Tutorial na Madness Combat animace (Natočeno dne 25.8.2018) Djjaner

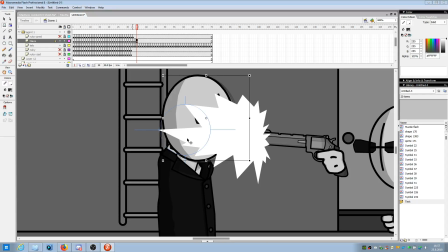Teď si to musíme odgrupnout aby jsme mohli ty brýle třeba dát pryč, jo, aby nám to třeba nezavazelo při vkládání krve, jo, tak si to schováme zatím, jo, ten výstřel, anebo aby jsme věděli,
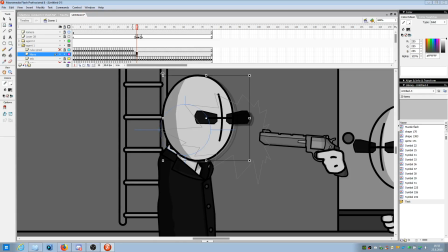kde vystřelit, tak si to prostě schováme díky tomu outlineu. Teď prostě ty brýle třeba dáme dolů, jo, tak si máčkeme na to pravým tlačítkem a dáme si break apart,
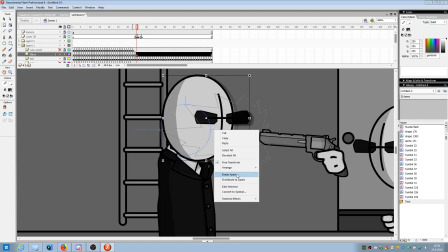což vlastně ten group vlastně rozdělí, jo, prostě to, co dáte do toho CTRL G, tak vlastně to rozdělí ten break apart.
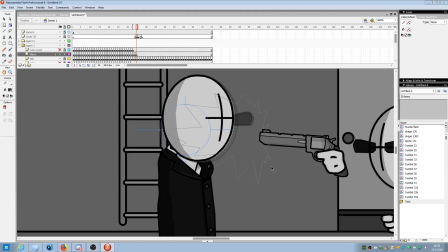Jo, máme to rozdělené, jo, můžete třeba smazat, pak to tam třeba doanimujete ten pád jako těch brýlí, jo.
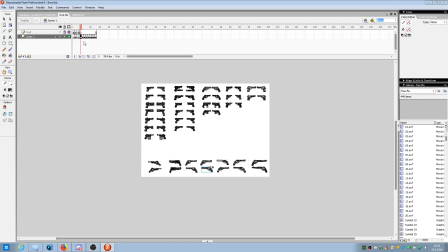Teď si dáme ten můj free balíček s Johnnym.
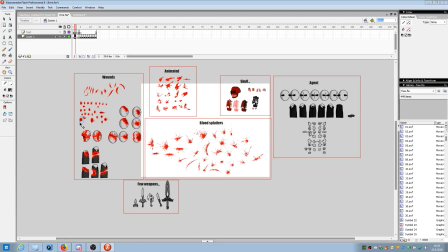A tady si vyberem třeba nějakou díru do hlavy, třeba tady to tu, jo, CTRL-C, vložím.
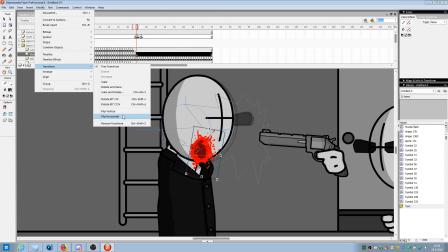Teď si musíme zase modifikovat, transformovat do horizontálu, jo, teď si to popravíme.
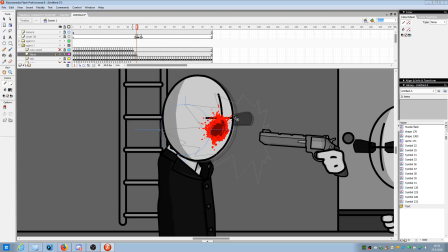Takhle, jo, aby hlavně krev nepřečahovala, jo, prostě tady ten hlavní okraj té hlavy, jo, prostě se může stát, že vy to tam dáte takhle a teď to čouhá, že, a to je takový blbý. Takže musíte sledovat i takový zbytečný detail, jo. A jako jde to potom vidět, že? Tak. I vlastně má to dílu, jo.
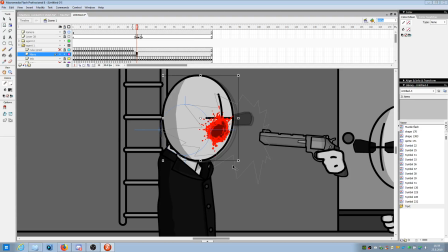Teď dám CTRL-G. A teď rychlá impulzivní reakce prostě na to, že to do něho střelilo.
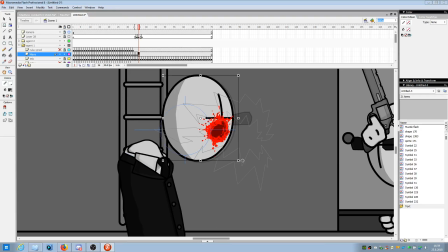Takže vlastně ta hlava se musí naklonit. Musí se naklonit víc než to tělo.
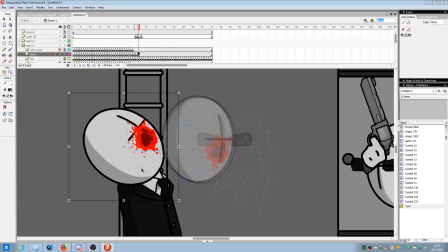Jo. Teď vlastně můžu dát tady ten bod. Tak.
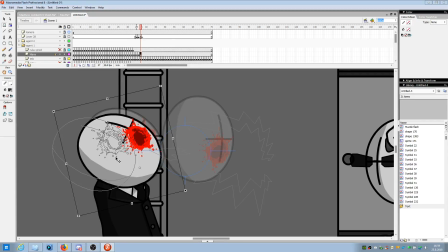Teď dám další. Teď to trošku ještě pomůžu tému. Ještě.
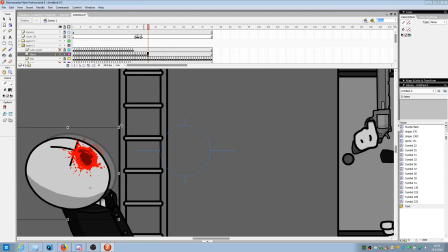Ještě. A teď za chvilku se to bude vracet. Jak kdyby do normální polohy. Už pomaličku posouváte, jo. Otáčíte zpátky.
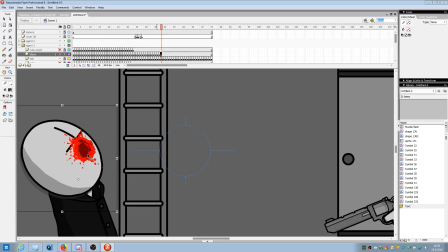Jo, prostě, že kdyby se snažil ještě z toho probrat, z toho šoku, jenže bohužel chvilku nám spadne.
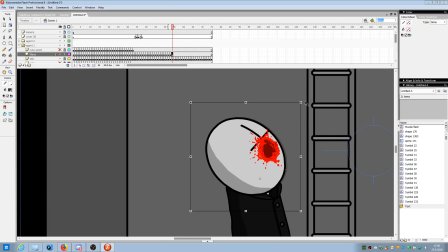Jo, posouváte. Hlavně souměrně s tělem, jo, teď si to zase to tělo zvedat, můžete se dívat tady ze spoda, jo.
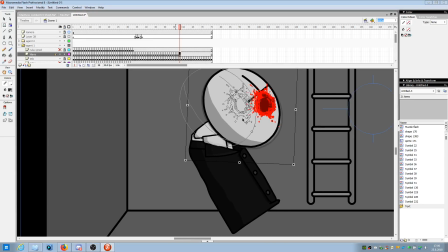A teď vlastně to padá, jo, to tělo. Takže zase pomaličku rotujete tam na tu stranu a i když to prostě padá takhle rychle, tak to, na to nereagujete.
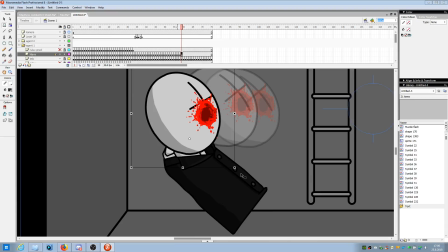Zas otáčím takhle. Zas otáčím takhle.
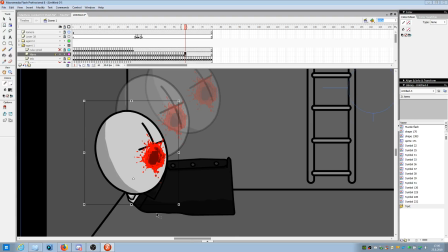Tak, až teprve teď, jak dorazí na zem, tak vlastně ta hlava jak kdyby škubne.
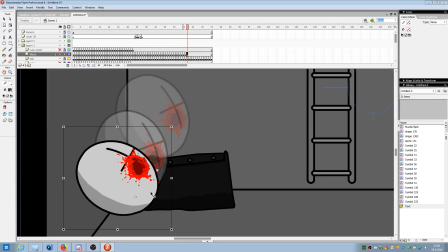Jo, a teď dorazí na zem. Teď prostě reakce, jo, že se prostě otlačí, jo, tak prostě to tečko rotuju tam.
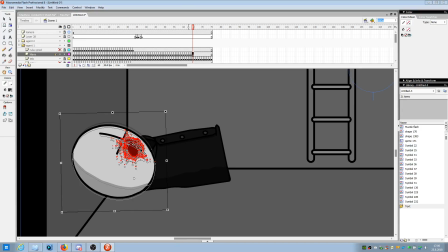A jenom zlehučka. A teď rotuju zpátky na tu stranu. A dávám to trošku do vrchu.
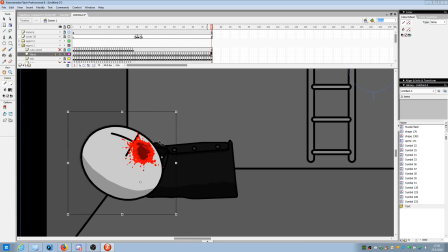A dám to trošku dolů. Zakončím to. Tak.
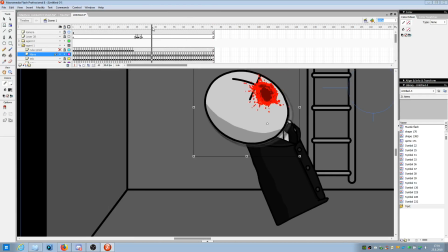Teď se můžeme podívat, jak to vypadá, jestli to bude strašný. Hej, ale musím říct, že to je nejvíce na piču.
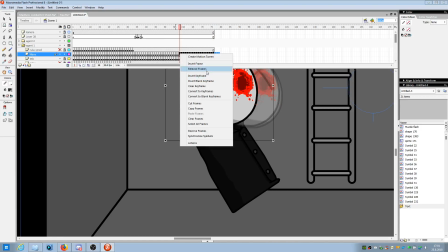Dobre, no tak znova. Co to kurva bylo?
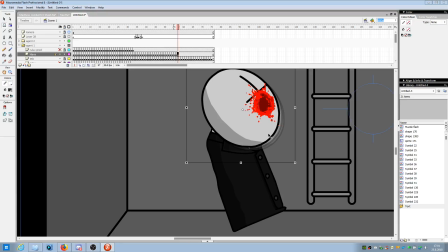Já říkám, dobrý, pořád dokonalý animátor není dokonalý, kurva, pochopte to.
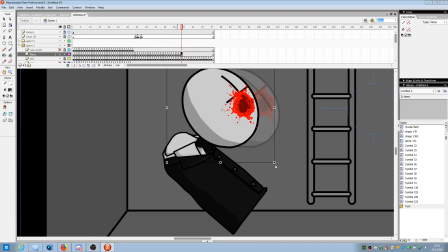Takže znova, restart. Prostě svažeme snímky a animujeme znova.
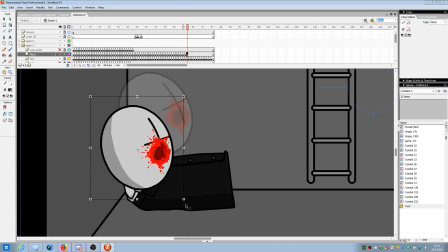Ty bičo, co to bylo? Jo, teď vlastně tak. Teď poskočí teda. Poskočí ta hlava. Předtím, co to bylo? To byla sračka. To byl průjem.
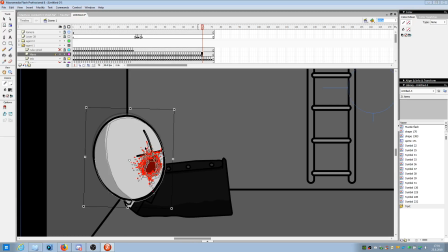Jo, takže tak. Prostě se opírá tu zeď, jo. Takže znova. Co to je? No já to seru.